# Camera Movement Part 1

Hi guys, today we are going to talk about camera movement.
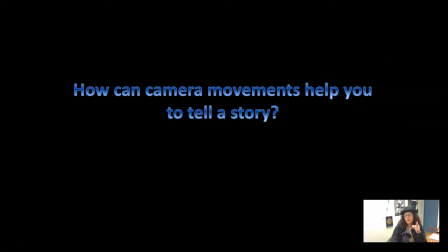0:03 Before we get started, I want you to think, how do you think that camera movement can help tell a story? To give you an idea, I want to start off with a short video.
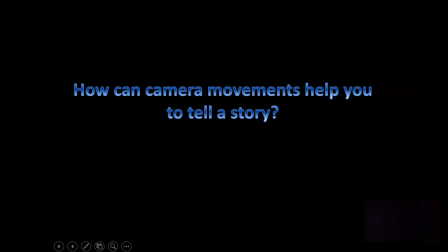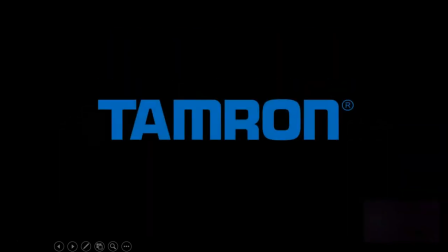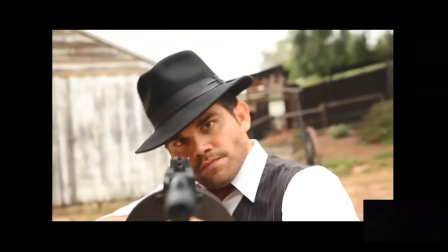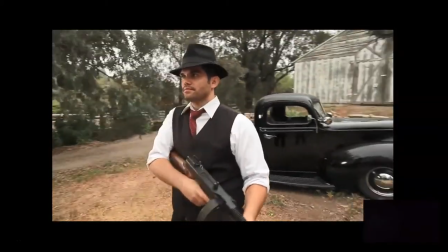Hi, this is JP Morgan, and today in the Slanted Lens, we're going to take a look at camera movement, the emotion that different camera movements can create for the viewer. I've got Will Rubio here with me today. He's a great gangster, he's got a great look, so we're going to see if we can shoot up the town just a little bit.
Yeah, you'll never catch me, Kappa. Is that good?
Let's get started and see what we can do. Yeah, that's good, Will. That's good.
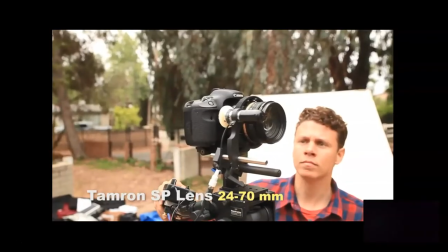1:06 Don't forget to enter so you can win the Tamron 24 to 70mm SP lens.
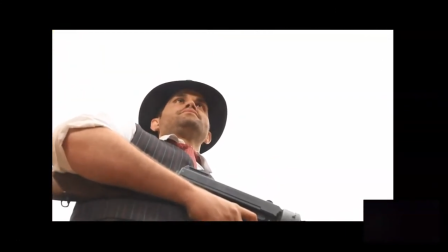1:11 We're still accepting entries. Go to the end of the lesson, it'll show you how to sign up. Moving the camera helps create different emotions in a scene.
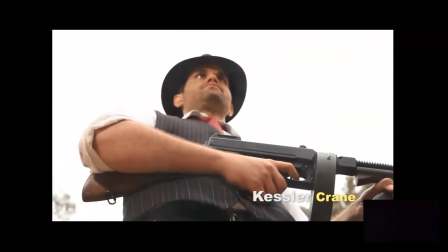1:19 We see it all the time in films that we watch. An action scene where the camera moves around the subject smoothly is much different than Born Identity, where the camera was shaky and unstable.
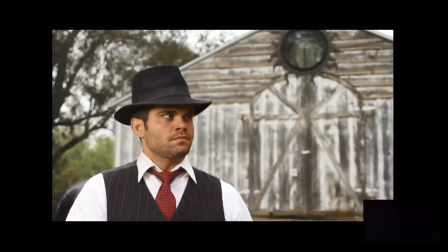1:29 Camera movement can add or detract from the emotion the director wants to communicate.
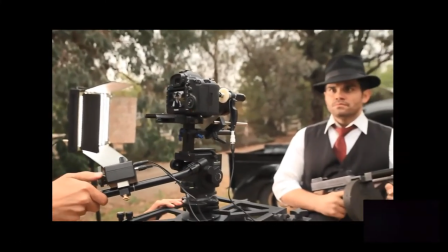1:33 Camera movement should emphasize emotion that we want to see in the scene. When the camera moves,
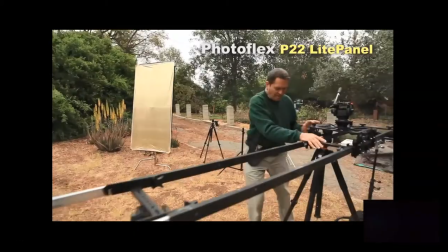1:38 it needs to move in relationship to someone or something and create the emotion that supports the story.
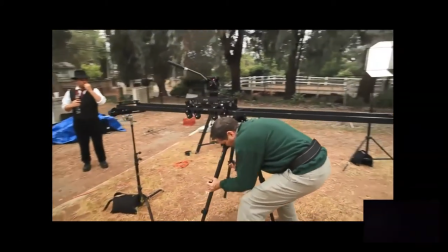1:43 Let's look at some different camera moves and the emotion that they create.
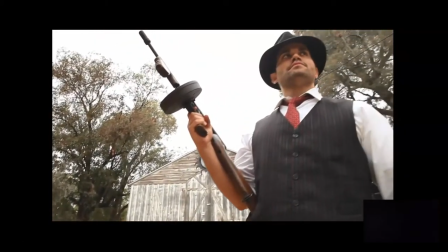1:47 Obviously, the actor's performance, the dress, and the lighting can contribute or create emotion as well.
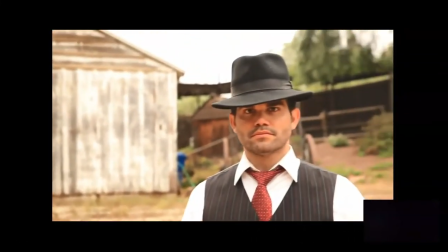1:53 But movement is simply one of the ways to strengthen or create that emotion. A crane shot moving down moves you into the story or the scene.
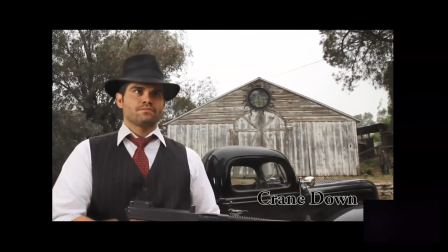2:01 There's a feeling of falling into the character's world or being dropped into the scene. When the camera moves from a shot of our actor into a wide vista shot on a crane,
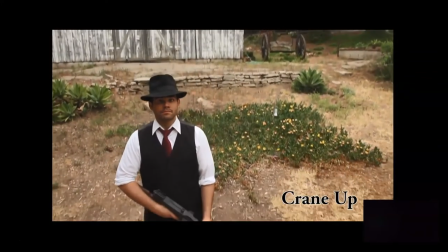2:10 it gives us a feeling of how small the character is or how large this obstacle is that he or she has to overcome.
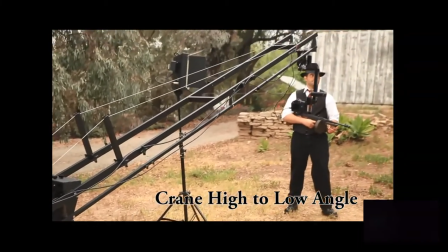2:15 When the camera moves from a very high shot to a very low shot, this makes the character look strong and opposing and creates a lot of fear.
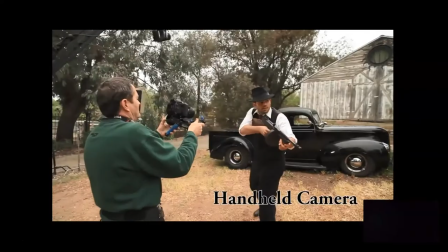2:23 It gives us a feeling of authority. Handheld camera movement can create a feeling of uneasiness or danger.
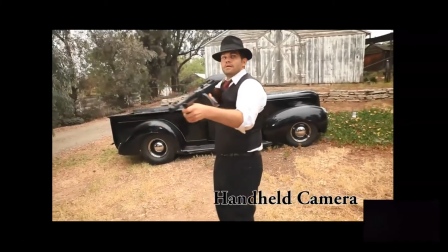2:29 It needs to be a bit shaky and unsettling, but it makes it feel very strange and dangerous. A quick pan can change the emotional direction of a scene almost at once.
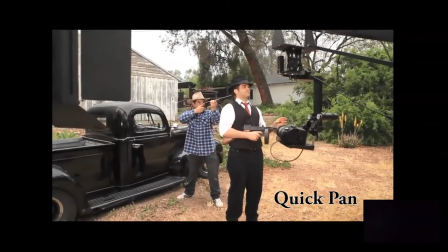2:38 We reveal something dangerous or something that the character is going to have to overcome, and it sends the audience in a totally different emotional direction.
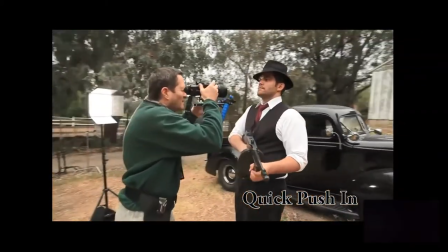2:46 A quick push-in with the camera creates a feeling of surprise or shock.
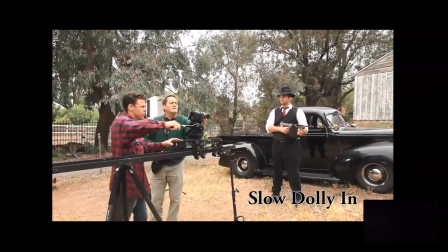2:50 A slow camera dolly in can create tension and helps us become a little more intimate with the character.
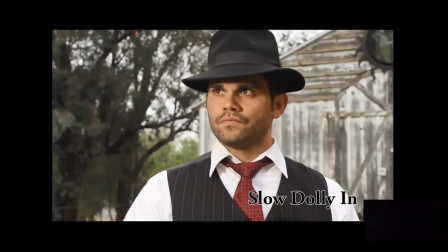2:56 This can be intimate in a way that it makes us feel uncomfortable for them, or intimate in a way that helps us share the emotion that they're facing at that moment.
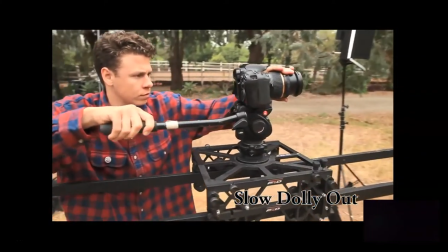3:04 Slowly dollying away from a character can leave them looking emotionally lost and abandoned.
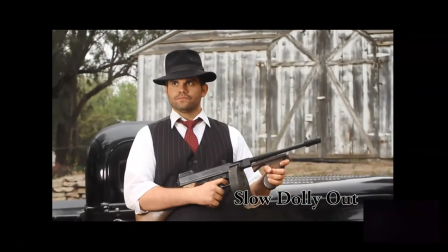3:09 In the viewer, it creates an emotion of empathy. A relationship's developed there.
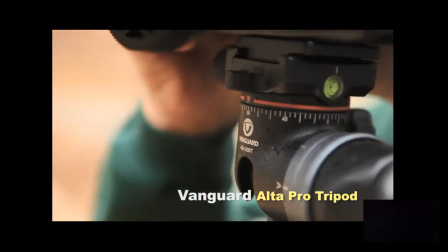3:14 You feel lost with them. You want them to overcome. A dolly across reveals action or changes the emotional direction of a scene.
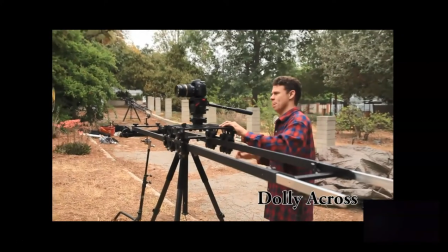3:21 If the man in this scene was pointing his gun at a gopher, it's a much different emotional change than pointing the gun at a gangster. So it reveals something that changes the emotion.
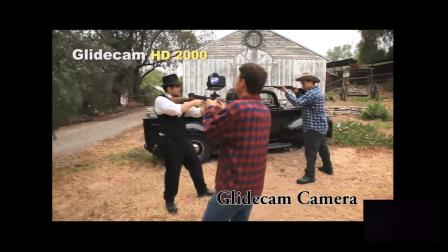3:31 A smooth glide cam shot between two men holding guns creates more of a ballet or a dance feeling.
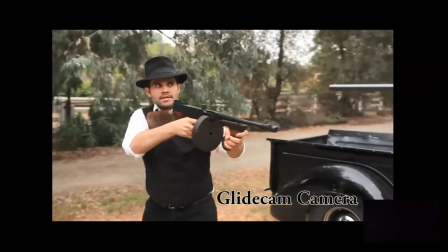3:37 It's going to feel epic. It's going to feel kind of dreamlike.
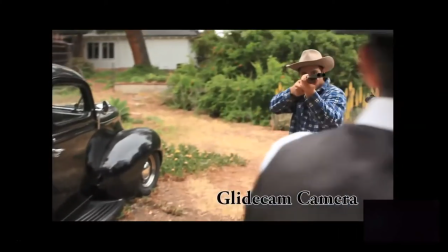3:39 It creates an emotion that's much different than if you go after something with more of an edgy kind of handheld camera.
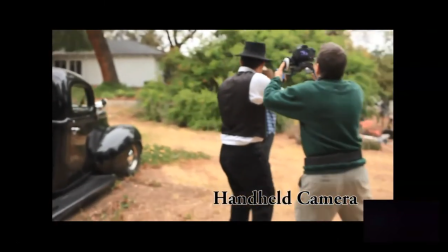3:48 So here's that same scene with a handheld camera. This does feel edgy, it feels stressful, it has a much different sense than when we have that kind of smooth glide cam.
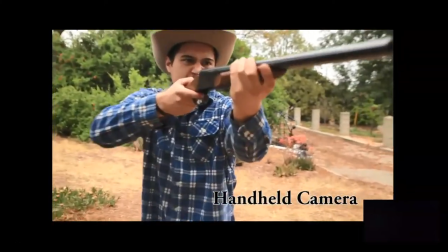3:56 This is more like Born Identity, where they're pushing the emotion right into your face.